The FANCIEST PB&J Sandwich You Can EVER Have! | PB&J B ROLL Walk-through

What's up people on the internet, welcome back to another video. If you're new here, welcome to the channel. Now, I just want to say before I start this video, I am not a good baker. Making this video took me about like 8 to 12 hours, and 8 hours of it was actually trying to make bread for the first time. So hence, I suck at baking. But not only was this the first time making actual bread for the first time, I wanted to challenge myself in some type of way, and I remember my banana bread video in the past, and I was like, you know what, I want to incorporate what I learned before in some type of way, in this video and make this also a tripod only video as well. Now this probably wasn't my greatest idea in terms of video. Learning how to bake bread for the first time and recording this video at the same time probably wasn't actually the greatest combo I could do but to the bakers out there I don't think I'm ever going to go back to store-bought bread. So enough of me talking let me show you today's video and right afterwards I'll give you a breakdown of how I shot this video as well as why I chose specific transitions for this video and I'll add in some fun stories of what happened during the process of making this video as well. Please enjoy.
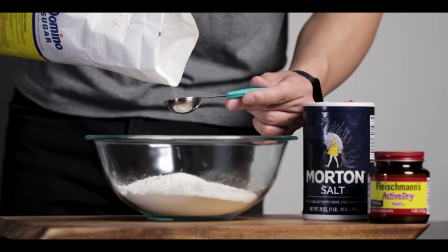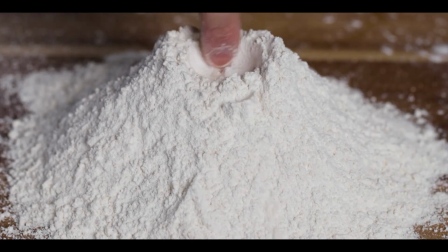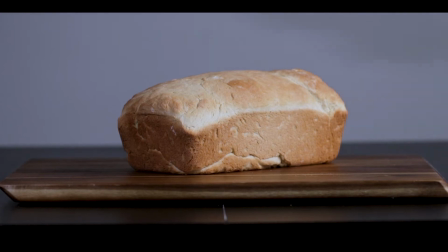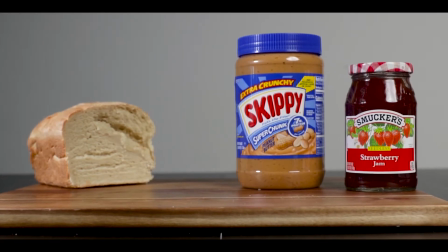So I hope you enjoyed this video as much as I enjoyed making dope bread for my peanut butter and jelly sandwich. But before I get into this breakdown of how I shot this video, I just want to quickly share where I get my inspirations and ideas for my videos. So I want to give a quick shout out to my close friends as well as my co-workers because the conversations I have with them can get pretty freaking random, and miraculously enough in those conversations, an idea for a video comes out so get this the idea for this video actually came from a co-worker of mine because she mentioned that a friend of ours in college actually created his own peanut butter company now as you already could tell conversations can get pretty random at this point so another co-worker kind of just mentioned and kind of entertained that story was like yo royce you should hit that guy up and you know make a commercial for him or something and i was like yeah that sounds like work blah blah blah but then i kind of marinated that idea and i was like You know what something as simple as peanut butter I kind of want to make something like a peanut butter jelly sandwich and make a video out of it to challenge kind of challenge myself And boost my creativity in some type of way Now obviously you can tell this video wasn't a fake commercial or a video for that guy who made his peanut butter company But I talked to my friend and he was like yo Royce I think it'd be a pretty funny joke if you created the bread for a peanut butter jelly sandwich or something And I was like, you know what? That's actually pretty funny. I actually kind of like that It's kind of random, it's kind of dumb, but I think that'll be pretty interesting and I can make something out of it or something like that. Enough of me bantering, let's start this breakdown.
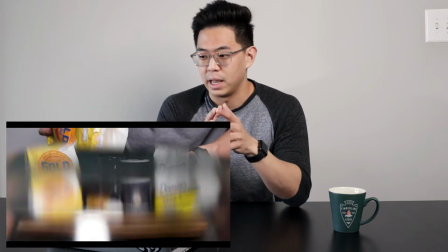So right off the bat, the video starts showing the ingredients to make bread, and the next thing is being transitioned to by sliding the mixing bowl across the lens.
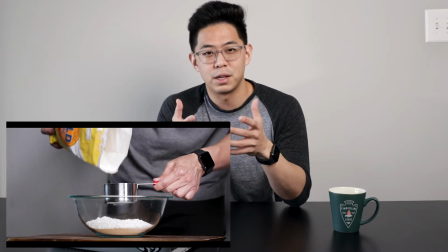Now, because I'm working with the tripod only,
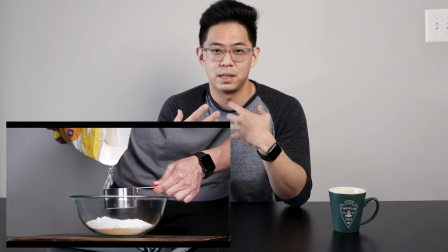I need to do some interactions on my end to incorporate some type of different flavor to the video right off the bat because it's not a big commercial. Now, in order to achieve this transition, I used MASH, just like how I did in the ending of my promo video for that barbershop,
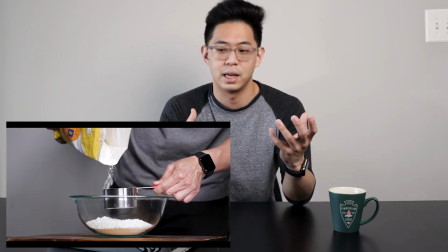to fill the frame in order to seemingly transition from a still shot to another still shot of me pouring flour into a measuring cup.
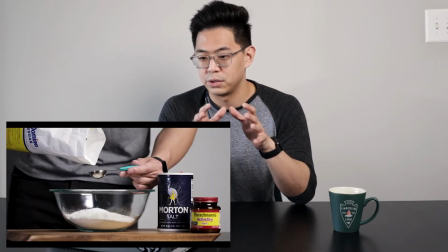The next scene right after, it allowed me to seemingly use a hard cut transition, which then follows with the scene of me pouring sugar into a tablespoon.
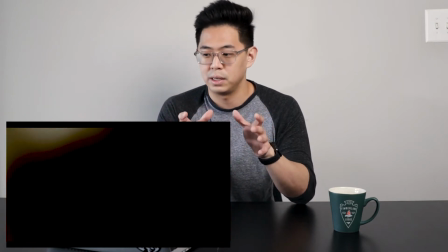As you can see, I used keyframes in order to gradually zoom in me pouring the sugar, And because of the zoom action,
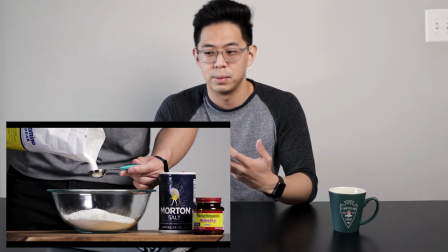I wanted to create this type of tension, suspenseful action, suspenseful moment in order for it to really drive us to the next scene to really see what the heck is going to happen next.